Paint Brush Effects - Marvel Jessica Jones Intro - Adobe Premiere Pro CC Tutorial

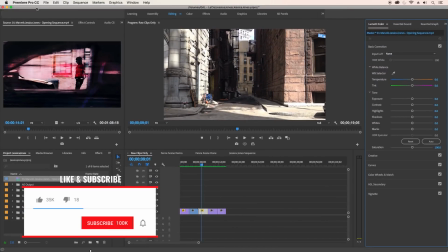42s
Hello and welcome back to another Friday Effects tutorial here on Premiere Gal.
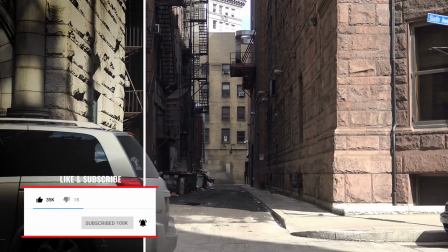48s
In this tutorial, you're going to learn some techniques I use to turn a regular old stock video
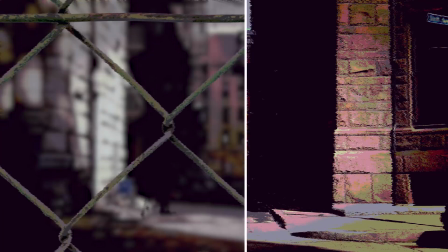54s
shot into a picturesque Jessica Jones inspired look.
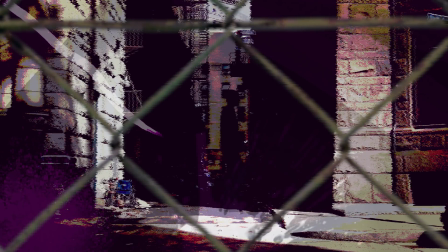58s
For those of you who haven't seen Jessica Jones, I'd highly recommend it.
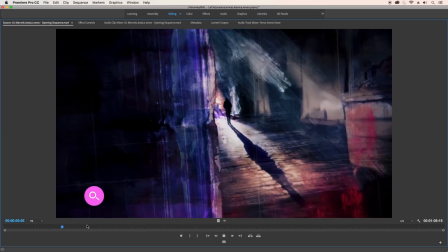63s
It's a TV series on Netflix, and here is a clip of what the opening sequence looks like.
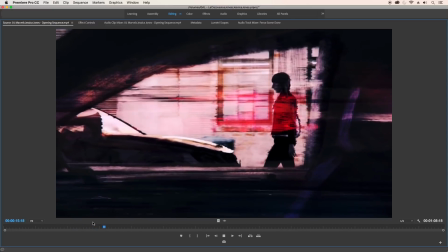69s
You can see it has this painted look, and most of it was illustrated and animated.
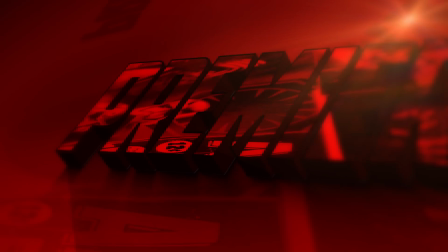75s
To start, that opening Marvel title sequence you saw at the very beginning of this video,
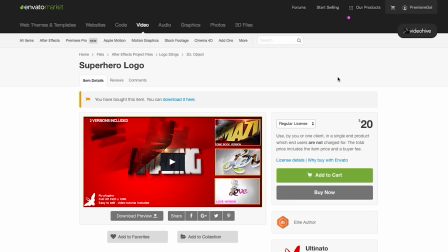79s
that was actually made in After Effects using a template I purchased from Envato Market, which I'll link to below.
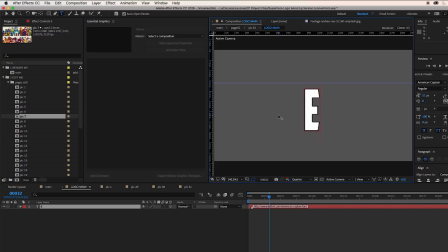86s
Just open up the template in After Effects and update the title to be anything you want and drag and drop your own photos, and that's it.
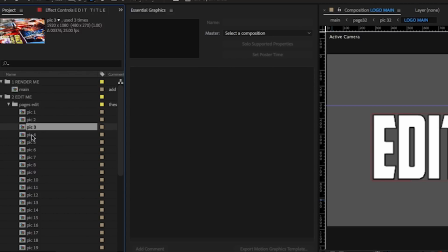93s
So let's get started in the Jessica Jones look in Premiere Pro.
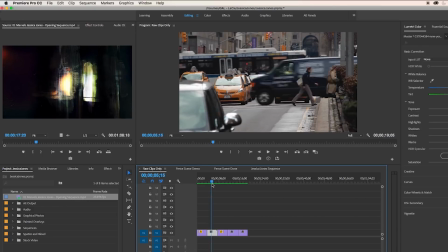97s
Here I have a sequence without any effects on the stock video clips.
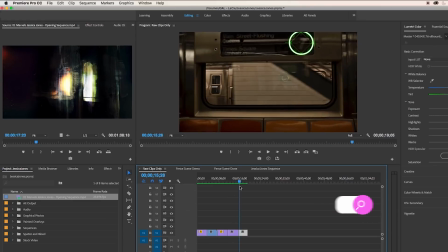102s
It's just generic New York stock video that I got from Pond5.
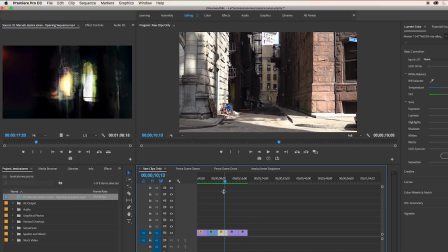107s
But of course, you can use your own stock video you shot and simply apply the same effects I'm going to show you. So in this particular tutorial, I'm going to break down how I created this shot in the alleyway.
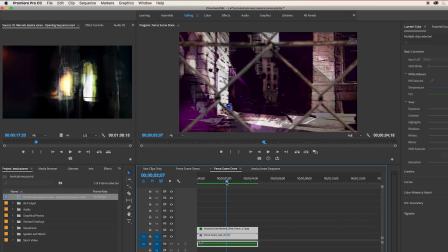119s
This shot had the most going on, so you'll learn the most and be able to apply it to any other shot that you're working with.
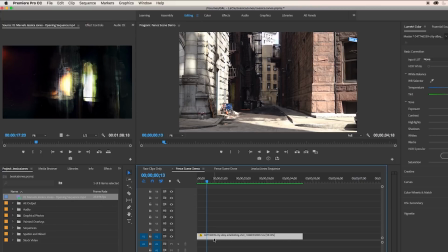125s
To start, let's adjust the image look.
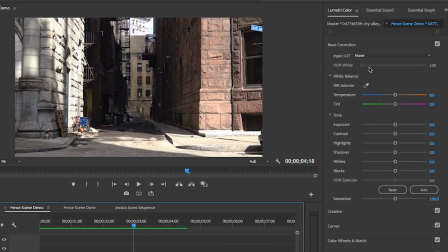127s
So in the Lumetri color panel under basic correction, let's reduce the exposure just slightly, let's say to -0.3. Then from the creative tab, let's apply the CineSpace
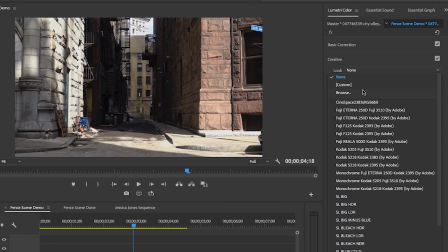140s
2383S RGB 6-bit look to this shot, and let's reduce the intensity to about 55 so it's more blended.
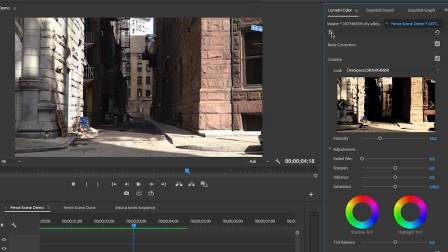148s
And let me turn it on and off here to show you the difference, and now it's starting to look more dark and rough, and it's heading in the Jessica Jones direction.
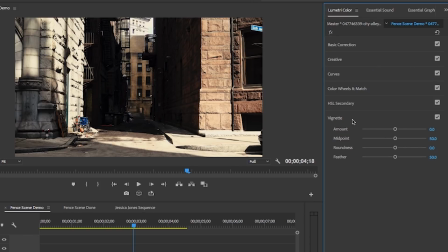157s
Also, at the bottom of the panel is the vignette section, and I rarely use vignettes, I don't really like them, but in this case, this was a perfect use to use the vignette.
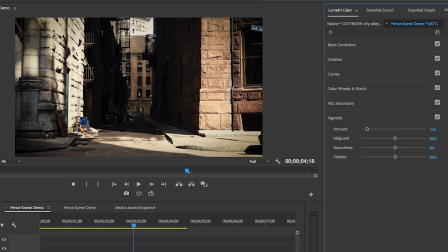167s
So here I dropped the amount down to about -2.5.
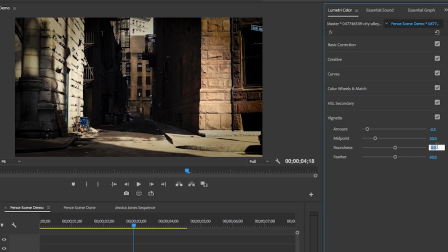172s
I also dropped the midpoint to 20 and added a bit of roundness to around 0.5,
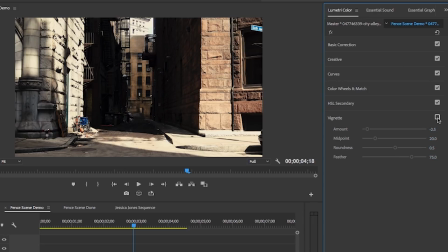178s
and I feathered it out to around 75. And now if I turn the vignette on and off by hitting this check mark here,
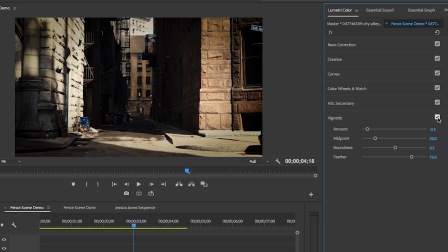186s
you'll see it's a big difference and it makes it look more dark and more gloomy, giving it that rough edge that Jessica Jones has.
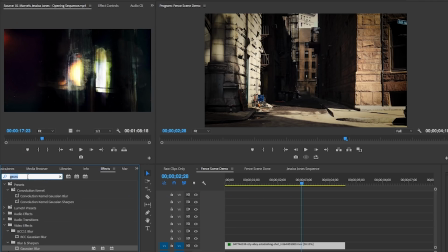194s
Next, to give it a more painted look, I search for a free effect in Premiere Pro called Turbulent Displace.
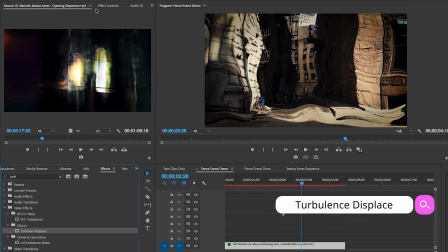201s
Then I drag it on the clip. Immediately, it looks way too warped.
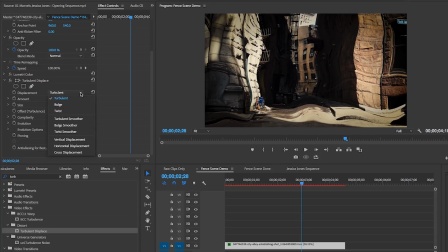206s
So you have to refine this effect using the effect controls. And here I change it to a horizontal displacement since I want to make it look like the brush strokes are going left to right horizontally. And then I increase the intensity to about 200.
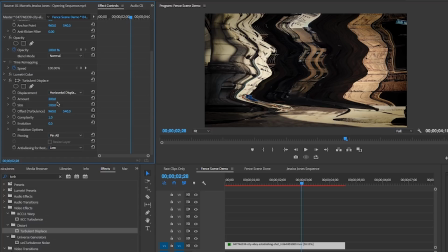223s
And then for the size of the displacement, you want it to be much lower, like around 2. And then you can increase the complexity of the lines to, let's say,
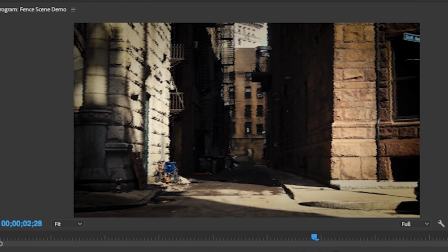233s
around 7, and then you can see that the edges are more rough and they look more painted.
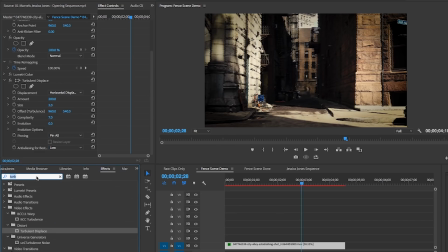239s
And to give it more of a painted look, let's search for Posterize and apply this effect to the video. Now what this does is limit the amount of colors displayed. So if you drop the Posterize level down to 2, it becomes way too posterized and does not look good.
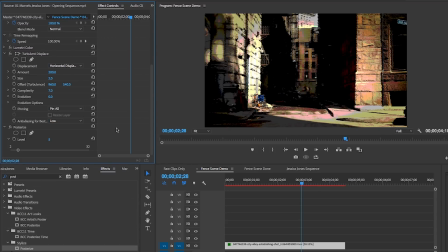255s
So I'm going to set mine to 5. But still, the posterization is a bit much and it brings out too much yellow color in the image. Let's search for an effect called Leave Color and let's apply it to the clip.
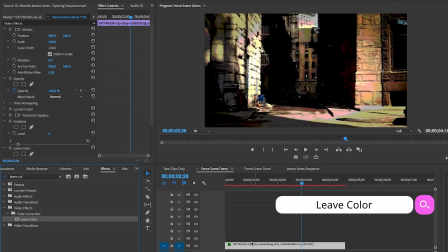267s
And let's select that blue color of the chair in the alley using this dropper tool.
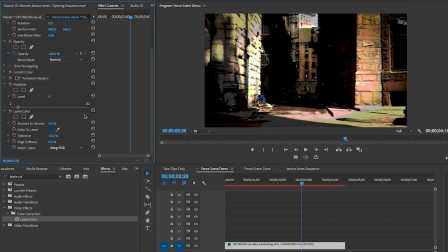273s
And then let's decolor the rest of the image to about 50%. And let's soften the edges as well. Now when I turn the leave color effect on and off, you can see that before it was just way too yellow, and now it's more focused and it looks a lot cleaner.
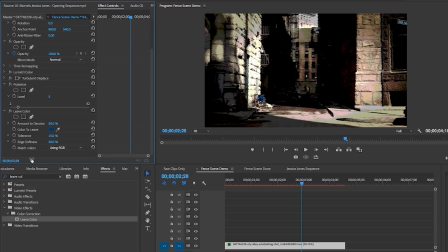291s
And to give it more of a purple and blue tint, let's search for the tint effect here and drag and drop it onto the clip.
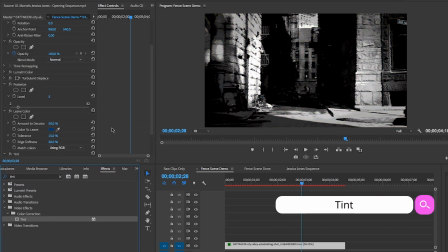298s
Then from the effect controls,
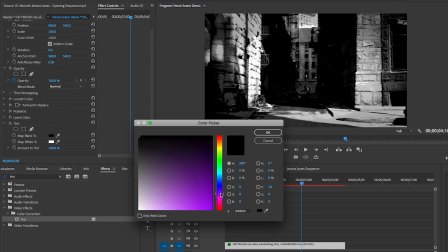300s
I'm going to map the black color to a dark purple and map the white to a darkish gray blue.
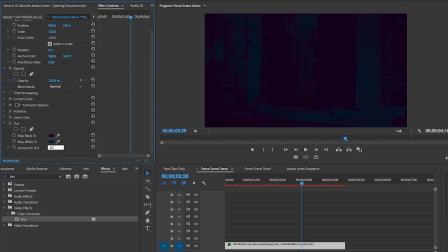307s
And then let's reduce the amount of tint to about 25% so it's not too intense and more subtle.
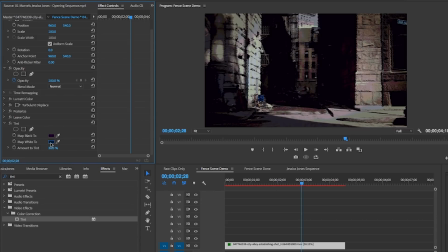314s
Now let's add in a moving silhouette figure,
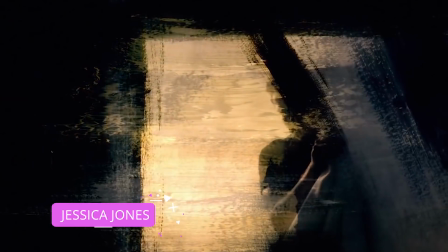317s
because if you watch the opening sequence here of Jessica Jones, it's full of silhouette figures.
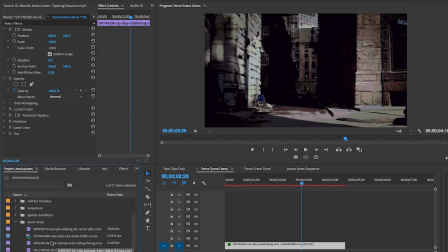323s
So I went to Pond5 and I found the silhouette figure of someone who looked injured.
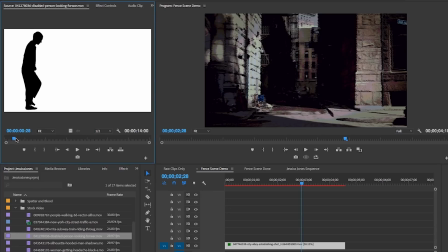328s
And since a lot of people in Jessica Jones get injured, it seemed perfect.
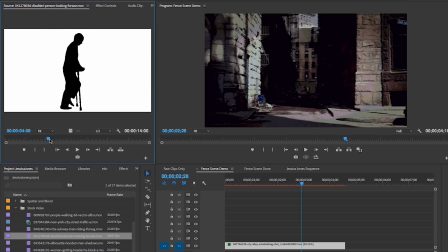333s
And by the way, you can film and create your own silhouette sequence with any budget camera with a green screen. You can follow my silhouette tutorial to learn how I turn myself into a silhouette using a green screen that I just got from Amazon. And I'll link to this tutorial in my description box below and also put a card above.
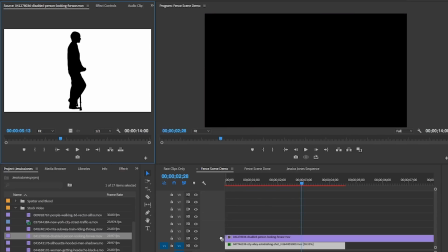352s
So I dropped this silhouette on top of the video clip here, and you can see that there's a white background.
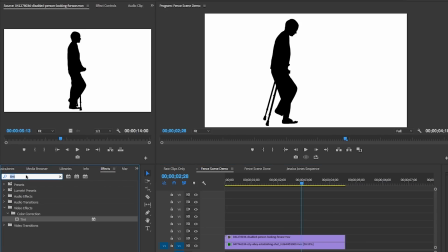359s
To remove that, I search for an effect called Color Key, and I'm going to drop it onto the clip here.
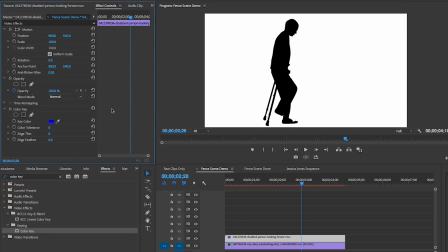365s
And then using the dropper tool from Effect Controls, I'm going to select the white color.
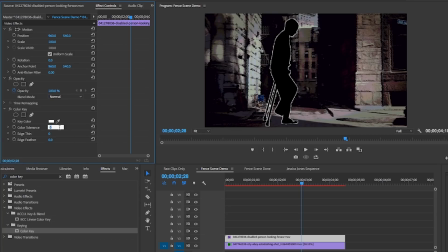370s
And then here you need to adjust the edge thin and increase the color tolerance until all of the white around the black silhouette is removed. Then I selected the motion tools from the top of the effects controls to scale down the figure, and I repositioned it into the alleyway.
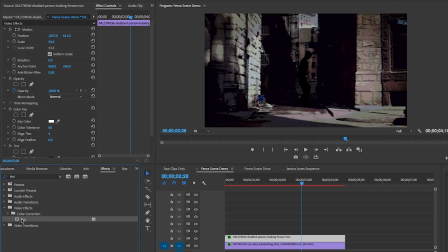388s
Then let's also apply the tint effect to this figure, and let's use the dropper tool to select a color from the alleyway, so that way the figure will have the same tone and color as the shadows in the alleyway. Also, we need to place the turbulent displace effect to the silhouette figure.
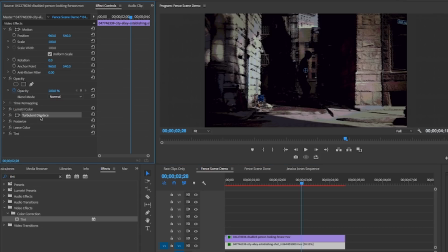406s
To do that quickly, let's just go back to the first video clip, and from the effect controls,
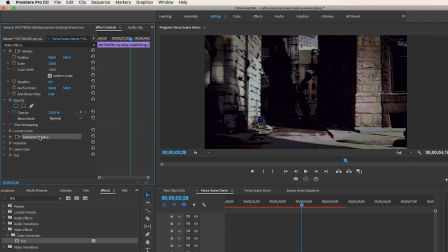411s
you're going to select that effect and go up to edit copy, and then select the silhouette clip, go to effect controls panel, and go up to edit and paste. And now the turbulent displace effect is on the silhouette effect.
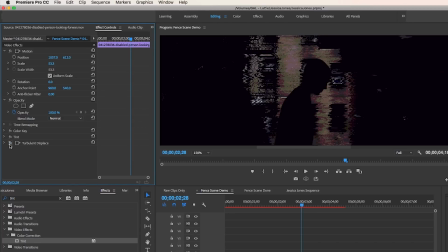425s
If I zoom in on the program panel and then turn the effects button on and off, you can see what it looked like before and then after.
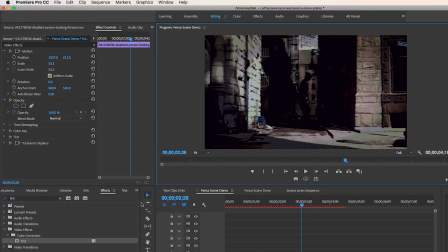433s
And now here is the fun part. It's time to play with paint and texture and overlays to make the shot more interesting.
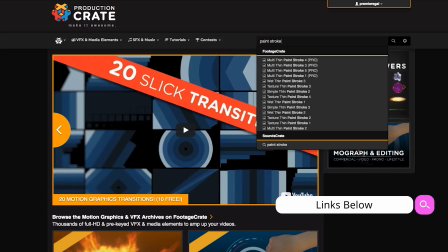441s
I went to ProductionCrate.com. I use them all the time. They have awesome effects and overlays to give your footage an extra edge.
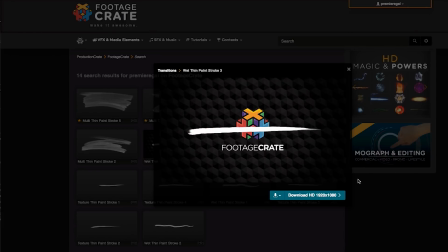449s
And the great part is some effects are free, so you can play around with it first. And if you like the effects and you want to get one of the effects that has the yellow star next to it, you can get a pro membership, which is just $49 per year.
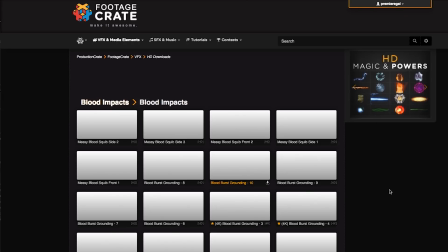462s
And I've linked to the specific overlays that I used in this tutorial in my description box below.
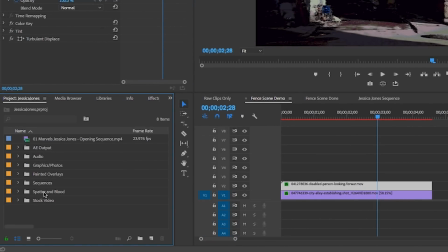468s
So here in my project panel, I have two folders that have all of the blood and paint effects that I used from ProductionCrate. So first, let's start with the multi-stroke paint overlays. I'm going to use multi-stroke 2 and place it on top of the video clip.
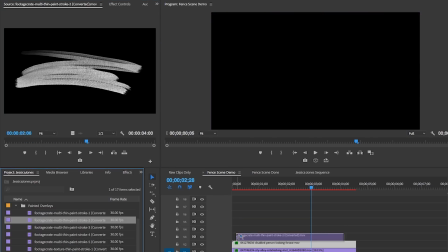484s
And using the effect controls,
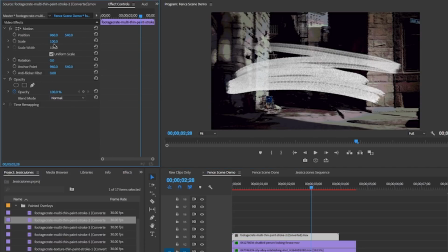486s
I'm going to rotate it down so it's pointing down towards the light to mimic sunlight so it looks like it's sun rays.
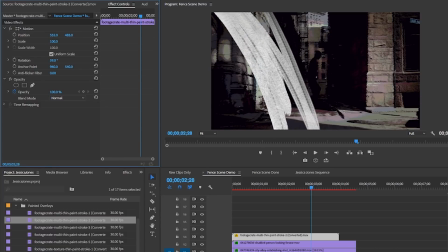493s
That's how a lot of the effects are done in Jessica Jones. A lot of the light sequences look like light rays, but they're painted. And of course, you can resize it in place until it looks right.
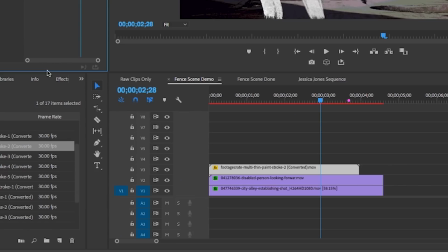504s
I also hit R on my keyboard to activate the rate stretch tool so I could change the length duration of this clip. I slowed it down to match the duration of the video clip below.
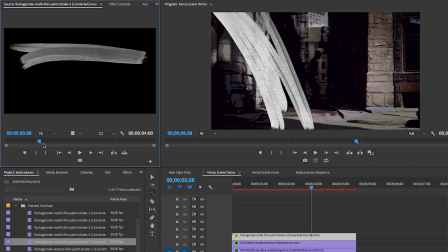514s
And then I chose this multi-thin paint stroke 5 painted overlay and I dragged it on top of both those clips.
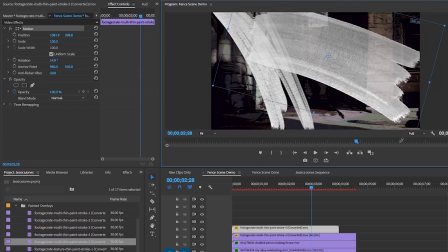521s
And now I'm just going to transform it to be on the right using the motion tools from the effect controls panel.
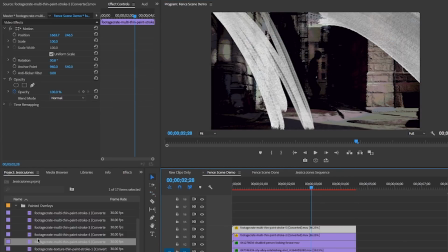527s
I also added a single wet paint stroke 1 from ProductionCrate
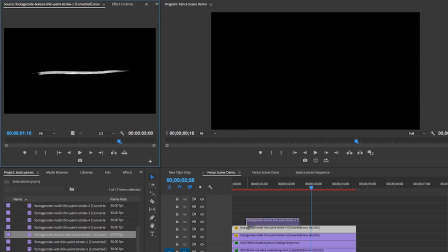532s
and I placed it on the left side of the frame and to give it more texture,
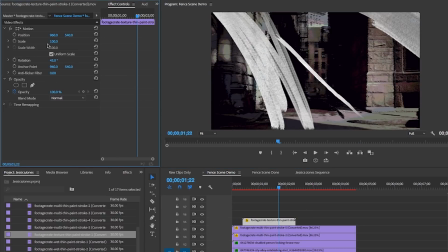536s
and I rotated it downwards as well.